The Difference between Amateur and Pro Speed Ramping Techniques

Welcome back to another video. Today we are going to be doing a comprehensive review of speed ramps. I'm going to take you from the amateur level all the way to the pro level, the little details. If you need to know about speed ramps, this is the video for you. Actually, this intro is going to have two different types of speed ramps. See if you can pick them out.
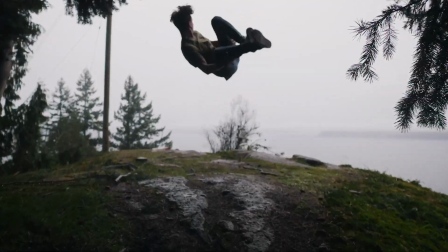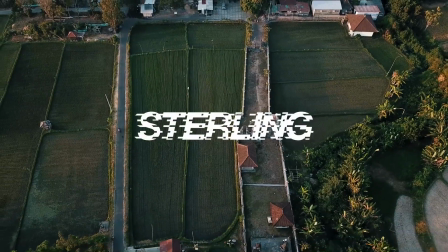Hello, it is end of video Sterling. I just finished recording this and I just wanted to give you guys a heads up before you get into this. I am learning to do these tutorials. I am not very cohesive with it, so it's gonna take a little bit of work probably on your part, but there's a lot of little gold details in here that are going to set your speed ramps apart, and I hope you're able to pick up on those. And I will work on being more cohesive and explicating better in the future. Until then, best of luck. Hope you guys enjoy the video. I want to take you guys from amateur level speed ramps to pro level speed ramps. There's so many different types, there's so many little different details, there's different ways to do them. I'm going to show you my favorite ways to do them, and the tiny little details that you're missing that separates good speed ramps from pro speed ramps. This video is sponsored by Epidemic Sound. They are what I use for a lot of my music, and I highly recommend them if you want to give them a shot. They have incredible sound effects on their website. I use that all the time in my videos. That's actually one of my favorite features about Epidemic. I will leave a link below if you'd like to use that. That'll send a little back my way. But anyways, let's get into the video. We're talking speed ramps. You need to listen to the music or whatever the background is for the speed ramp. It's gonna tell you the type that you need to put. For example, okay, this is a cool video I did for a company. I'm really proud of this one.
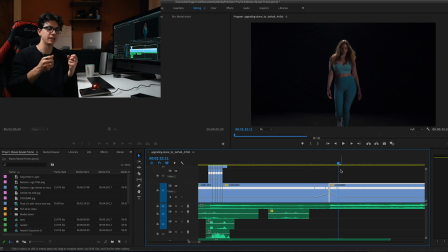1:42 This one, again, she's moving slow, but I want everyone to know that she was actually walking fast and we've slowed this down. So you can see on the screen right here that we have a ramp leading into another one. And it doesn't seem like it would make much sense because this is a water scene, but if I speed the water scene into her speeding up and then slow it down, it gives your eye this change of pace. Videos can be boring if they don't have a change of pace or a change of feel or something different. And the same thing happens with music. If you listen to like EDM or any type of music, usually the second chorus will have something tiny different from the first chorus. It might be a hi-hat, it might be something else, but something a little bit different just to change it up and keep everything fresh.
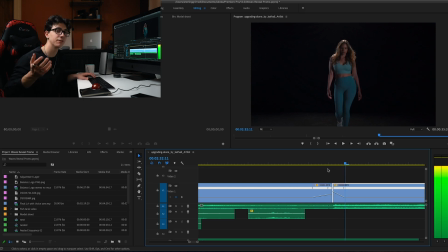2:27 So when you add something like this, 1, 2, 3, 4, 5, 6, 7, 8, 9, 10 frames of a little bit of a ramp makes all the difference in the world.
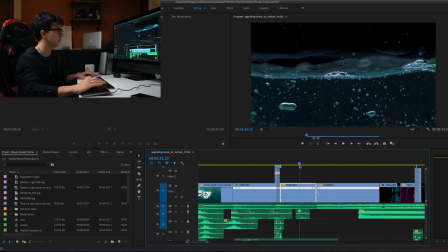2:35 So watch this right here. You'll see the water slow and speed up, then her speed up and slow down. It's so tiny, but without it, it feels empty. Let's see if we can find another one.
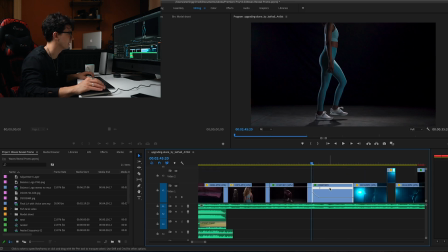2:48 Okay, here's another one right here. Let me see if I can find. Let's pull in the example without.
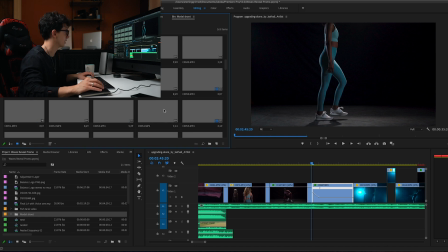2:54 Let's pull in the example without the speed ramp. That way we can kind of compare it. Okay, this looks like the portion right here.
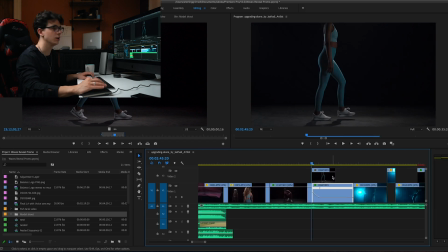3:03 Okay, so here's what we're gonna do. We're gonna build a speed ramp right over top of this one, and I'm gonna show you how it works.
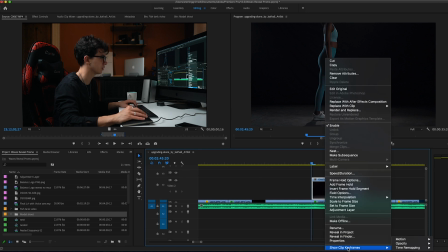3:09 Right click on the clip, go down to show clip keyframes, time remapping, and speed.
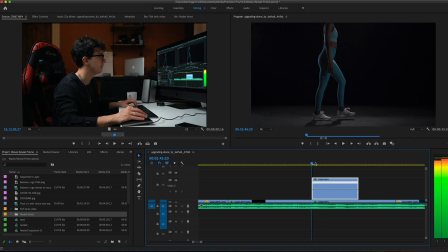3:14 This is gonna let us use keyframes on top of the clip. Then you just wanna find the moment that you want to speed ramp. For me, I try to speed ramp stuff that has the most movement. So in this shot, the most movement is probably like right through here, where her leg is just bending and and she's leaning forward and all that kind of stuff.
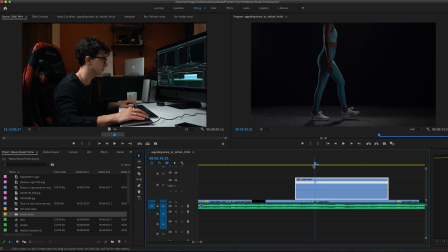3:31 So I'm gonna mark my speed ramp right here, and then I'm gonna drag this down to 20%. Since I shot in 120 frames per second, this means I have 5 times slow motion, which allows me to go down to 20% of the footage. Now I'm just gonna drag this out.
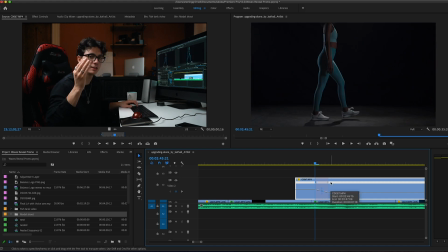3:45 And the typical rule of thumb for me is a speed ramp needs to be 4 frames long, at least for your eye to be able to notice there's movement. If it's shorter, you can barely notice it and it just looks like a jumble. Okay,
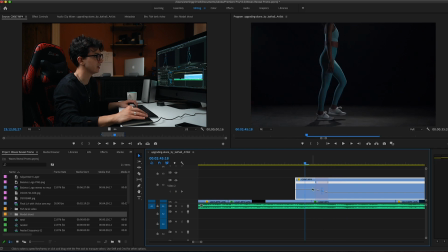3:57 so now we have a little bit of a speed ramp. Now it's not quite dramatic enough, so what I'm gonna do is I'm gonna speed up this other end so it's a little bit faster of a ramp. Okay, now we're kind of getting somewhere.